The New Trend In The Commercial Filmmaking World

I think it's time we talk about the new trend in the commercial world.
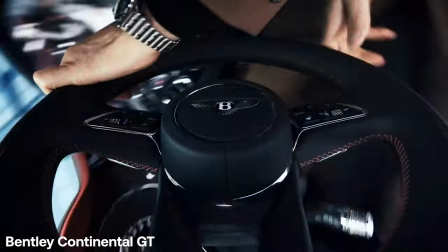We've all seen these shots in pretty much every commercial out there right now and in this video we're going to talk about why everyone loves them so
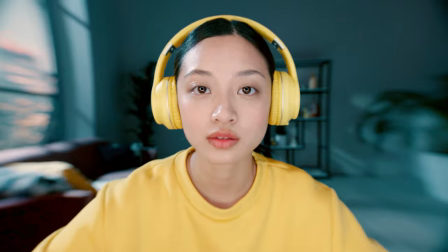much and we're also going to break down one of our commercials where we had similar shots and took the same approach to the entire video and
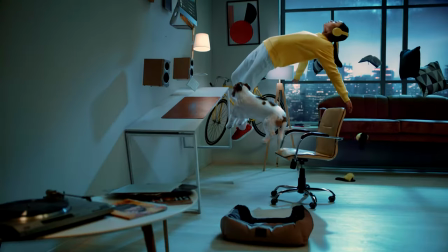you're basically going to see how we implemented and how we executed these shots in our commercial and why we chose to do that.
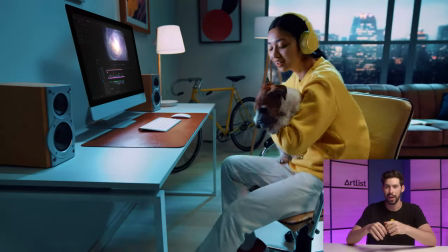And just a quick reminder that we have a cool giveaway waiting for you at the end of this video, so make sure you stick around. When we came up with the concept for this ad, we knew we wanted something that would really engage the audience into the scenes and really make
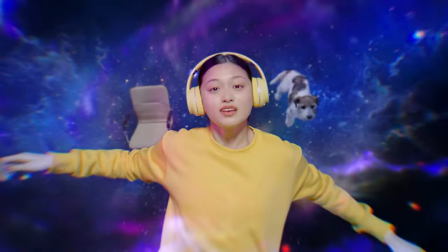them feel what our character is actually doing and feeling when using Artlist.
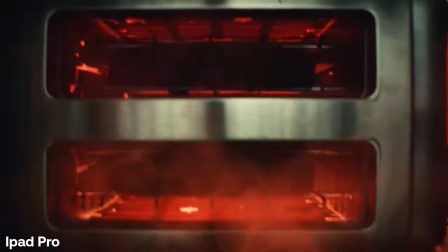Something that would blur the lines between visuals and feelings and make them feel as one. And that's exactly what you get from all of these shots we've seen so far. They really engage you into the action, they bring you right in,
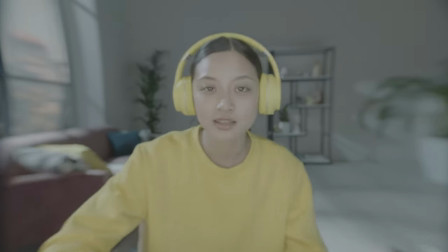you can almost feel like you're there and they really bring you into this subjective experience of the user.
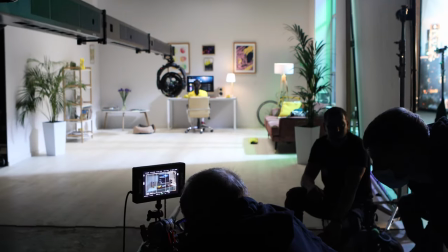With these kind of shots, whether it's a physical product or a UI based one,
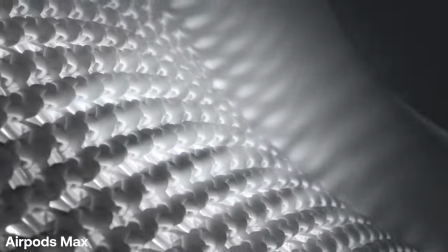you can almost feel the textures and everything just comes to life in a really beautiful and engaging way.
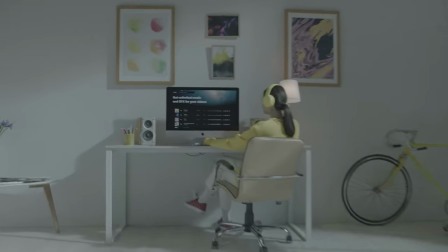In this opening shot, we're introduced to the scene through this wide-angle dolly-in movement.
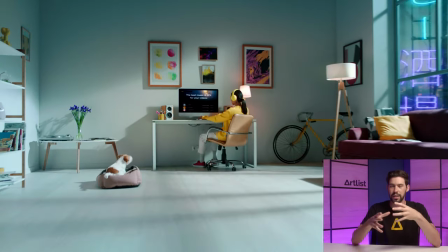Let's pause this for a second and try to see all the different elements we have here. So first off, we can see our character sitting in her editing station in what is probably her home, she has the headphones on and you can see the artist's platform on the pc monitors.
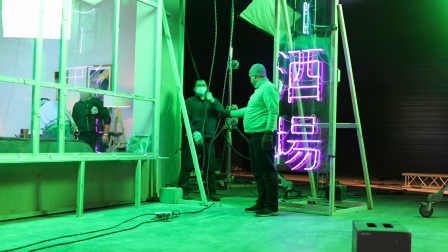As for the setting we can see some buildings outside a window and the neon sign and we're getting some Tokyo vibes so right away we're introduced into the scene with a fast moving camera movement that is basically showing us everything we need to know for the rest of the story.
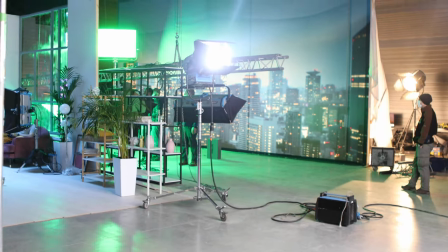Of course this is not a relocation but a set and also the city in the background is of of course fake, it's actually not CGI but it's done practically,
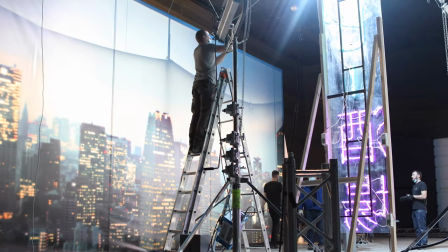we have a giant print of the CD just sitting back there and it's back lit which really gives a nice effect and it was really the easier and better looking way for us to do this.
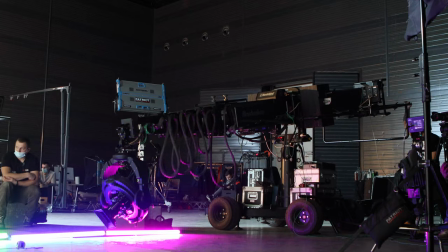To achieve this nice fast moving dolly in movement we actually used a crane which also helped us in the next shot.
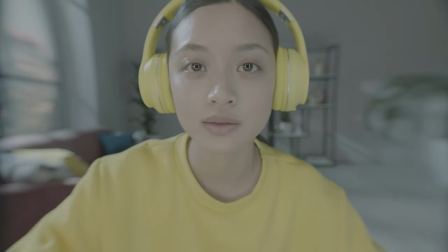This is maybe my favorite shot in the entire commercial, we get to see the Artlist UI come to life as we're passing through the screen and through all of the albums. I really really think this one is the shot that really gets you in and really brings everything to life and just brings you into the full experience.
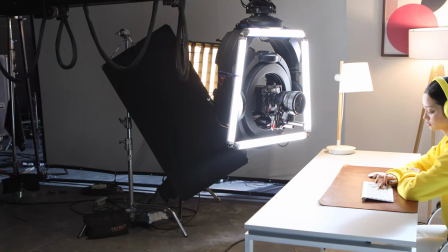For the camera movement we're again using the crane with a pretty wide angle lens and we also have these
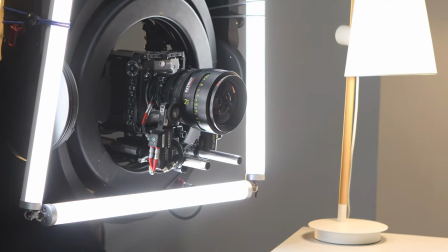tube lights just on the front of the camera to kind of motivate the light coming off from the pc monitors.
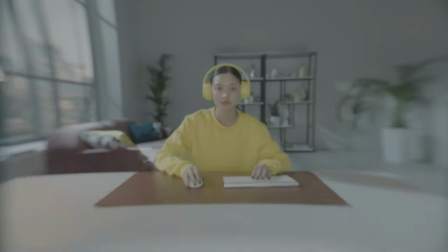I think this was also a key thing in getting this shot as we move closer you can see the light is also getting closer to her face and it just helps blend everything together and make everything look more realistic. As for the albums themselves, they were done in Cinema 4D and composited in After Effects. The blending of CGI and practical effects I think is really what made this shot work so well.
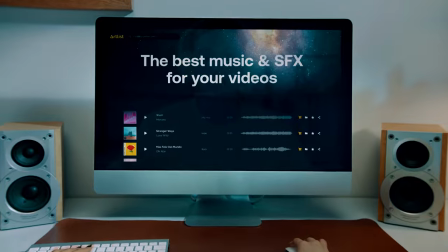In this next shot we're again taken into the character's world, this time quite literally.
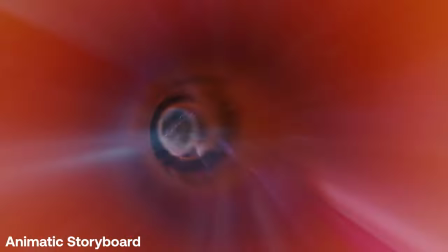We're going into the headphones through the character's brain almost and then we're going out of her eyes and again into the Artlist platform on the PC monitors. This POV shot is again just perfectly showing the character's individual experience and basically what you would experience using Artlist.
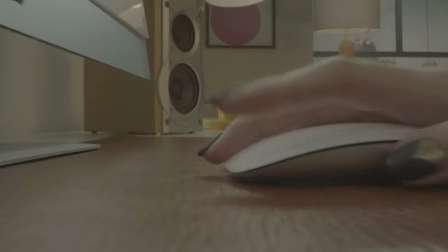Then we have this awesome micro shot of the keyboard and mouse. The point is just making things look bigger than life almost.
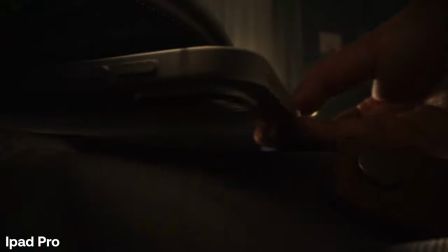We're taking something that is pretty much ordinary use like keyboard, mouse, that kind of stuff. We're making it look epic and all we're doing is basically enhancing and kind of taking like a micro
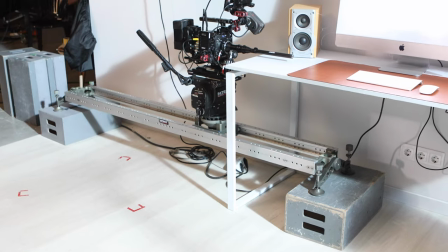look into the user experience and this shot is of course done using the lower Problends.
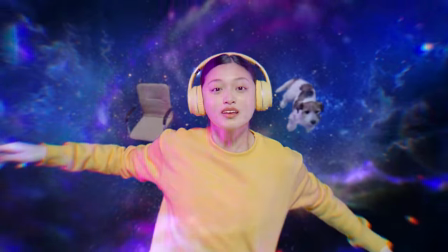Then we have the coolest shot in the commercial and it's pretty much the climax of all the other shots we've seen.
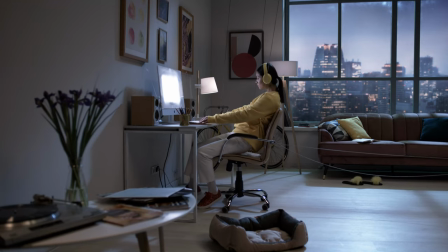They were all leading up to this point where our character is basically blown out of her chair,
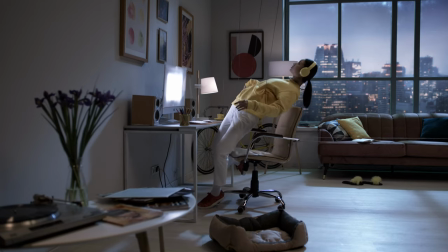floating in space and all of the editing station, the pc monitor,
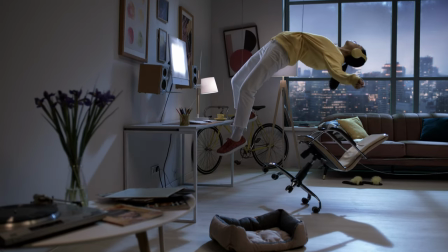the keyboard, everything is also lifted up and it's all just floating around the space in this dreamy nice world and then we're brought on
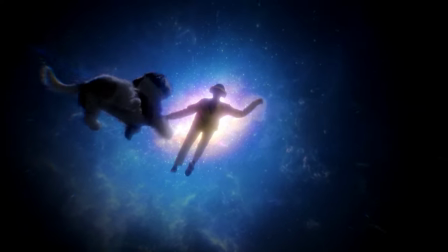to even the next level of the user experience where we're basically in a completely new
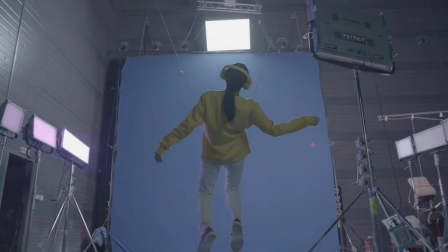world we're in this spacey galaxy magic world that is basically
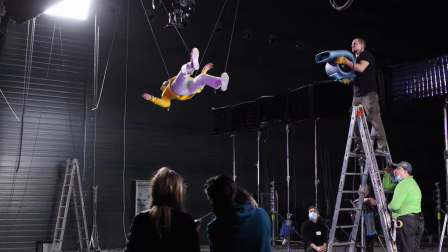inside our character's head and we're just experiencing her world and her
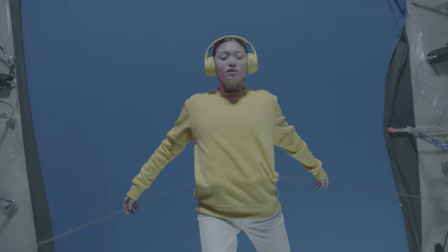perspective of using the product of using artlist and this is really a new level because
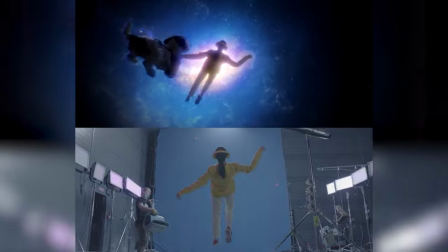we're really taken on to a completely dreamy, different imaginary world. We're fully immersed in the individual experience of the character at this point. And this dreamy, epic, colorful world is exactly what we want to convey with Artlist.
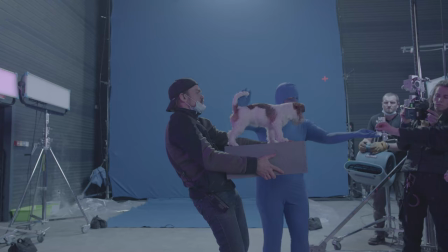It's exactly what we want users to feel when using our product. We even have the cute little dog in there because who doesn't love dogs?
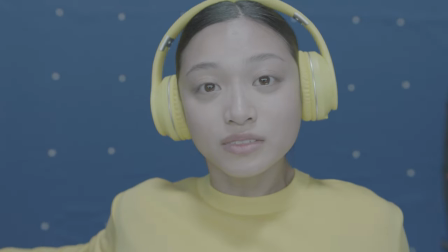This entire sequence is shot with a phantom camera in slow motion to achieve this battery smooth looking slow-mo effect and in the first
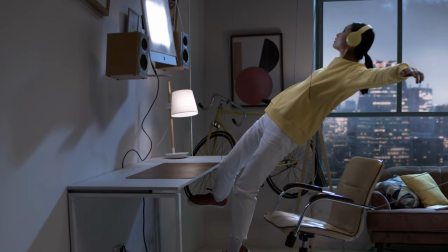shot where everything is floating we actually used ropes for both the character and also all of the pc monitor and the keyboard and all of that and there are
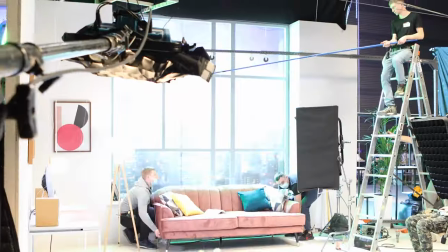people just pulling the strings on action and everything is just going up and then later on we cleaned all of the ropes and cables
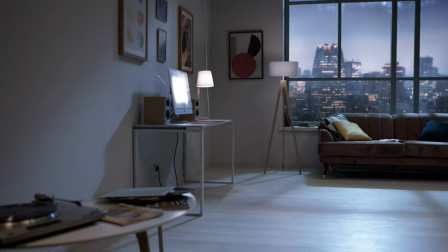in after effects and we were able to do that because we took a clean plate shot of the scene so we can later on remove things and just have
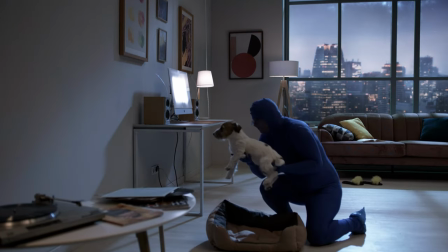more flexibility in that sense.
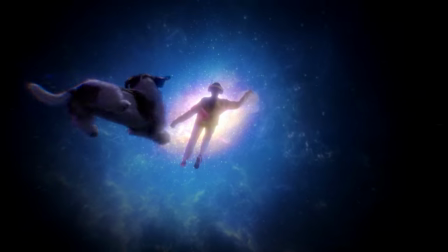And for the shot where our girl is floating already in space, it's a top-down shot with a blue screen on the ground.
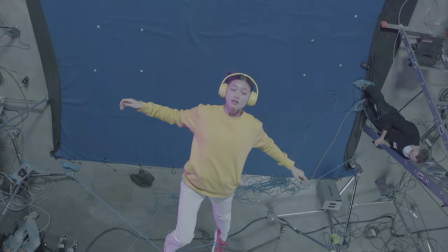And we also shot it in slow motion just to get the right expression from the actor.
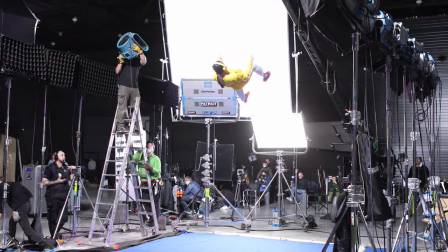Because being connected to cables and just floating mid-air is not the most comfortable thing.
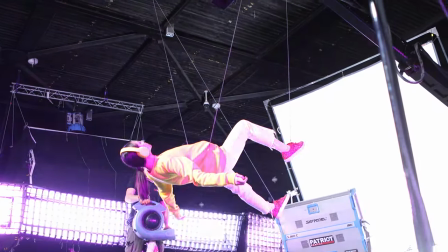So the slow motion just helped kind of soften her face and the expression and just make everything feel nice and soft and beautiful.
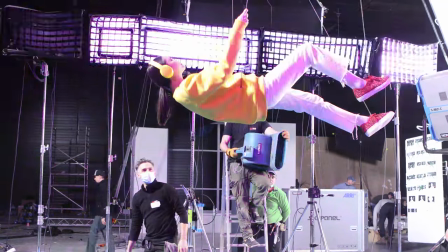Now to actually make it look like the girl is actually in this galaxy world, this colorful galaxy.
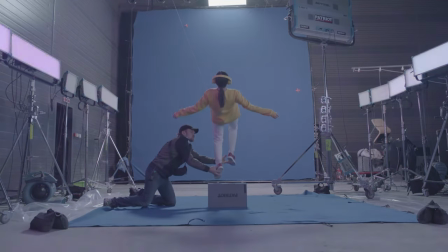We had a few sky panels right next to each other going on and off one after the other to create this purple light
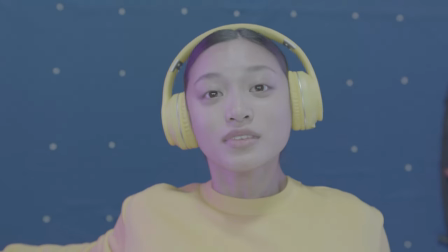effect going through her face and body and just making everything blend in with the galaxy. And for the actual galaxy is made in cinema 4D and in After Effects using various assets, photos, 3D models, and then it's all later composited in After Effects.
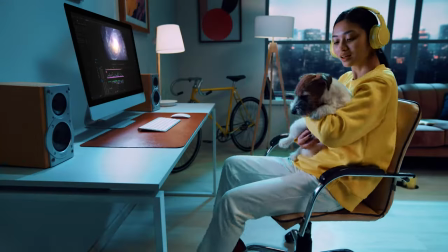And then we just have this last shot where our girl is landing back into her editing station, ending her space voyage, and just coming full circle, basically ending her experience and ending the commercial. So you can see how every shot and basically the entire approach for this commercial
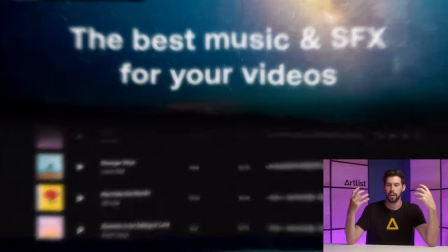was to bring the whole artist's experience to life and really
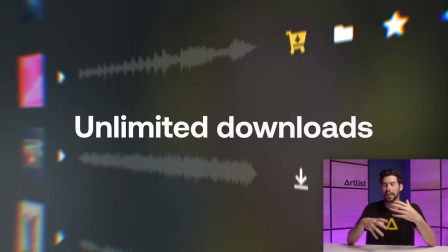bring us into the character's individual experience of using the product
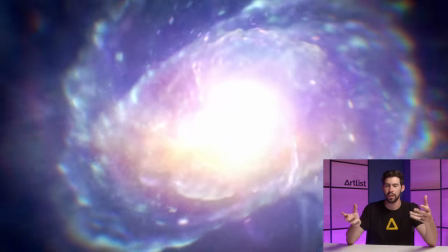and this can apply to whatever commercial you're doing or whatever project basically.
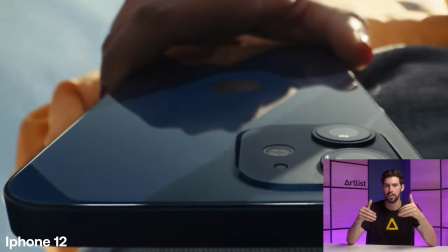These type of macro shots, these really wide and close-up shots, these fast moving in type of movements,
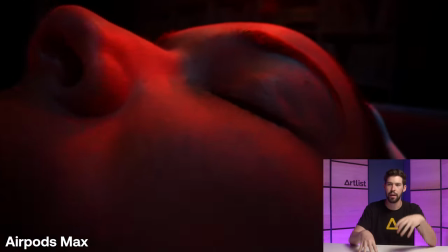all of that really makes us feel like we're right there in the action experience whatever the character of our story is experiencing and this is really done in like almost every big name brand commercial that is coming out these days everyone is doing these shots because they're just so effective in connecting you to the product and helping you feel what they want you to feel and that's why you see all of these big brands doing these type of shots and taking this approach to their work and their commercials. So I hope this video helped raise awareness in your mind when you're watching these commercials.